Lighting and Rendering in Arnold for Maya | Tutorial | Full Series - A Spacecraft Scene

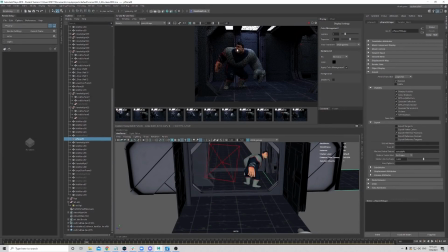45:17 I think I probably need to shift it a bit more so we read it a bit more on the face. So first thing now,
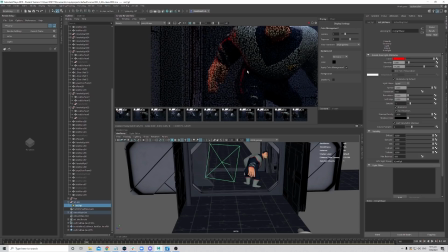45:25 it feels a bit too sharp, the highlights. Uh, I want to try to soften the look, so I will just increase my light size a little bit more.
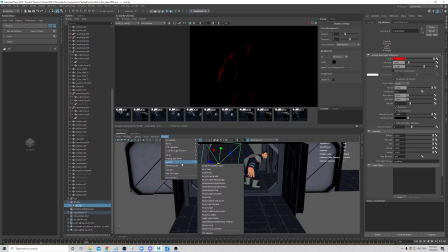45:40 Okay, that will also help to get a bit more exposure to the face.
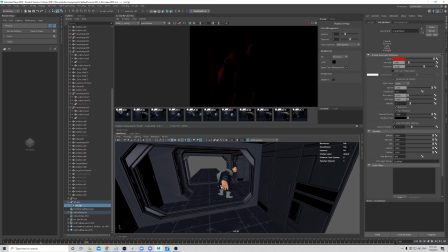45:48 So I will just rotate the light a bit more, so now it's a bit more side light. Let's see. Cool, yeah, it gives a bit more ray on the face, and it does have nice shaping. You see it's side lit and it does not flatten out his face, so it's nice.
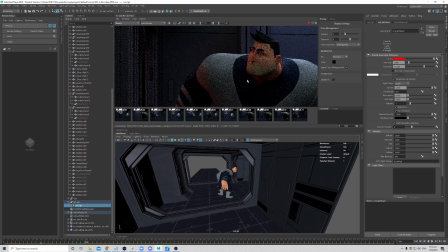46:04 Okay, just look at overall. Cool. Yep, so we have one from screen left now, and we want to do one from screen right as well.
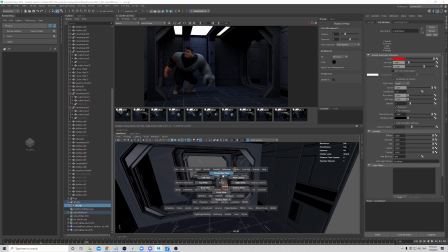46:15 So okay, let's just do the lazy way.
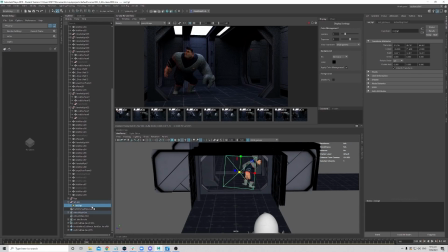46:20 We just duplicate this red light, Control D, and then let's just rename this the screen right one, and rename the first one the screen left one. Okay, we'll go to the screen right one.
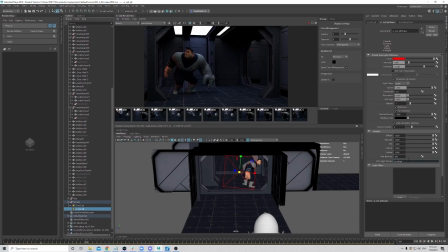46:33 Remember to change your AOV name so that they both don't appear in the same AOV. Okay, RGBA underscore. Okay, then select the light, look through the light.
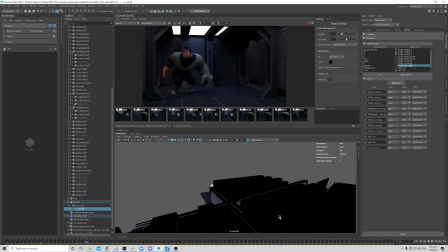46:52 Okay, we'll just rotate it around and have it come from this corridor as well.
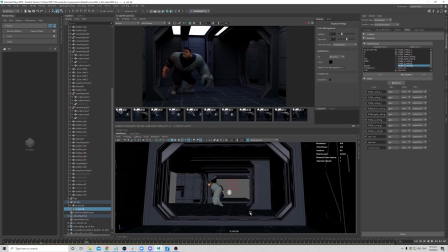46:57 So same thing, we want to give that rim look, and hopefully the light is shining through so we get some of the colors onto the ground as well. So it breaks up this
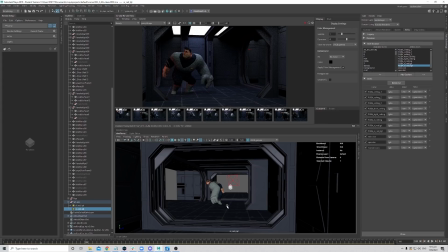47:12 very bluish purple tone that we have here, so it gives some more color variation into your scene. Okay, let's just try something like that. Save this, do a test render. Cool, now you see it introduce a bit more the colors into the scene.
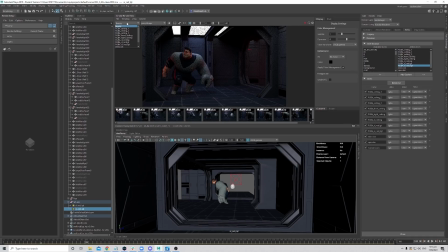47:30 So now let's just take a look at the AOV itself. It's probably too dark, but wait, the AOV is not coming through. They spelled wrongly.
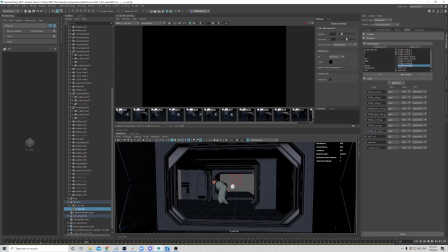47:49 Let me just double check. Screen right red light, screen right red light, and oh nah, the naming is wrong. That's why the AOV is not showing up correctly. Let's just change this.
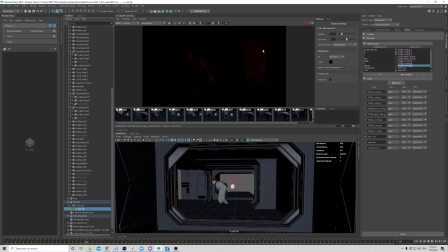48:08 Okay, do that again. Cool, now you see that contribution. Cool, so we probably want to increase it a bit more, like what we had on the left side. So maybe say, yeah, another one stop, 2 stops.
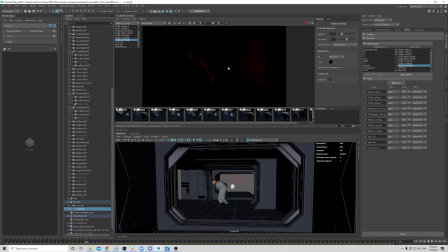48:24 I think 2 stops is fine. Okay, so go to your light, attribute editor. Okay, and increase the exposure by 2 stops. So say this one is 13. Okay, let me just stop the render first.
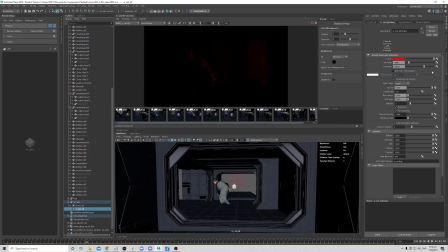48:43 Okay, 13.25. Test render. Cool, it's nice. Let's look at the overall image as well. Cool, yeah, so now you see it does give a bit more that the color variation into a scene.
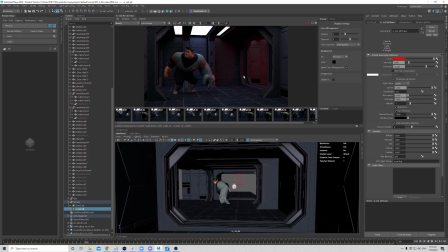49:03 Cool. Okay, so now we have introduced new colors, and okay, so what I would like to do now is start to introduce a different tone onto this ceiling light,
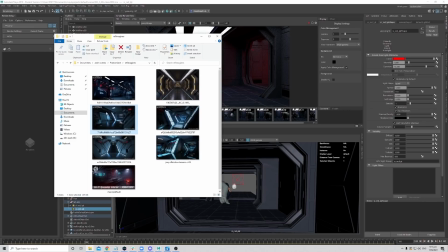49:18 so that we get a bit more the cyan look like our reference.